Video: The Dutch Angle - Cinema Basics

Hello everyone and welcome to the very first episode of Cinema Basics, where I'll be giving a little context and a brief demonstration of classic cinema techniques that might actually help you spice up your own work. In today's episode, we have the Dutch angle. The Dutch angle, or the oblique angle, means to slightly tilt the camera on its roll axis,
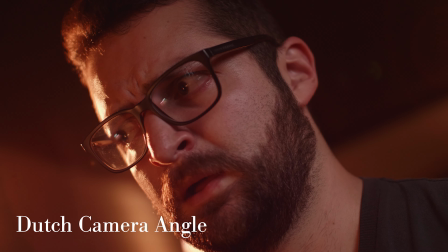so that the horizon line of the shot is not parallel to the bottom of the frame. There's two theories from where the Dutch term originated. It's not Dutch because it's from the Netherlands, rather it was coined Dutch in a pejorative way,
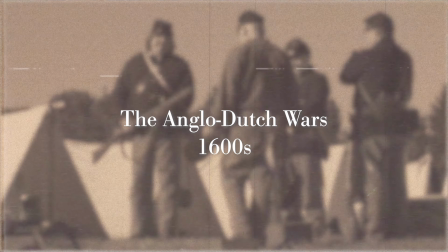influenced by the Anglo-Dutch Wars of the 1600s, where everything was giving the Dutch prefix when something was slightly off,
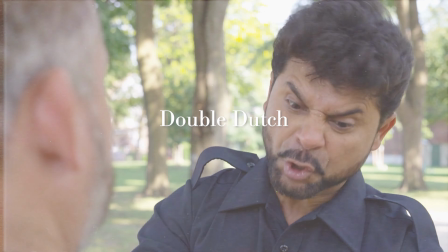such as having Dutch courage, speaking double Dutch, or the Dutch wife. The Dutch angle in this case is slightly crooked, hence the use of the Dutch prefix. However, people also attribute the Dutch term to a mistranslation of Deutsch,
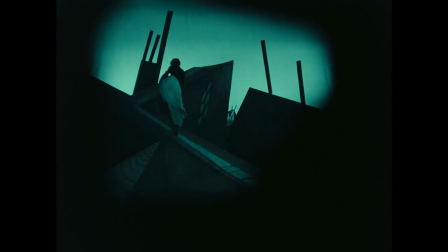since the German expressionist movement was famous for using this particular camera angle.
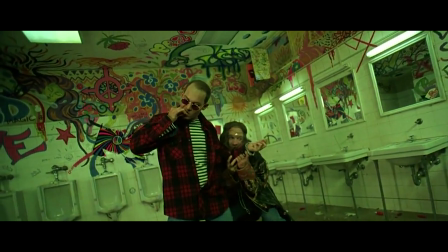It's most commonly used to provoke a sense of instability in the audience. According to the Hollywood lexicon, diagonal lines are more difficult to process than straight parallel lines, hence the sense of instability in the audience.
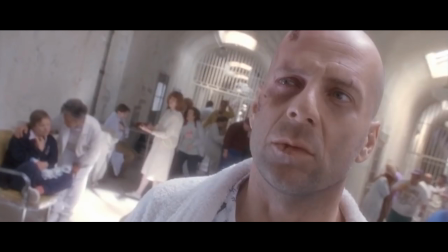It's been widely used in Hollywood as a method of confusion, or telling the audience that whatever is happening is a proper brain f***.
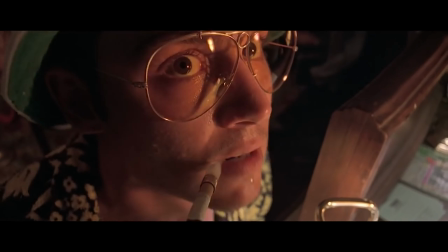Many directors and cinematographers have employed this angle to represent madness,
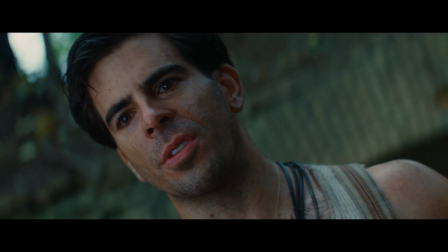disorientation, or drug psychosis, as well as tension or the sense of alienation in a foreign environment.
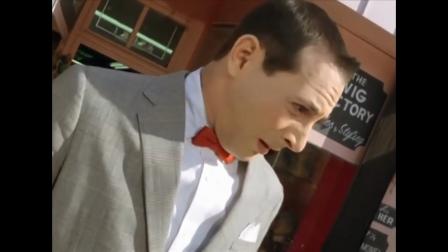So, if you want to cause a bit of confusion, uncertainty,
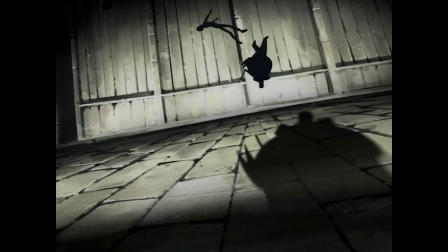uneasiness, or simply give that what the f*** moment to your viewers, add a little bit of tilt to your camera angle the Dutch way. Thank you guys so much for watching. Remember to share this video with someone who might find it useful. I make videos like this as frequently as I can, so consider subscribing. Let me know in the comments if you'd like to hear about other cinema basic techniques that you'd like me to talk about. Hit me up on social media. Links are in the video description, and I will see you guys on the next one. Cheers.
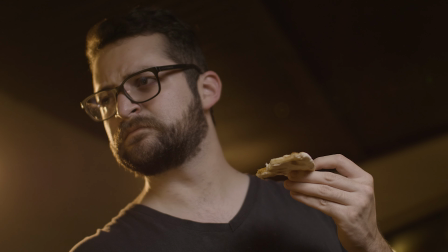Ahora muerde tu pizza y como volteas a ver algo.
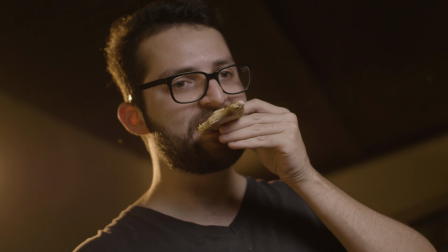Creo que, bueno, no sé si más indicaciones. A ver, ahora. A ver.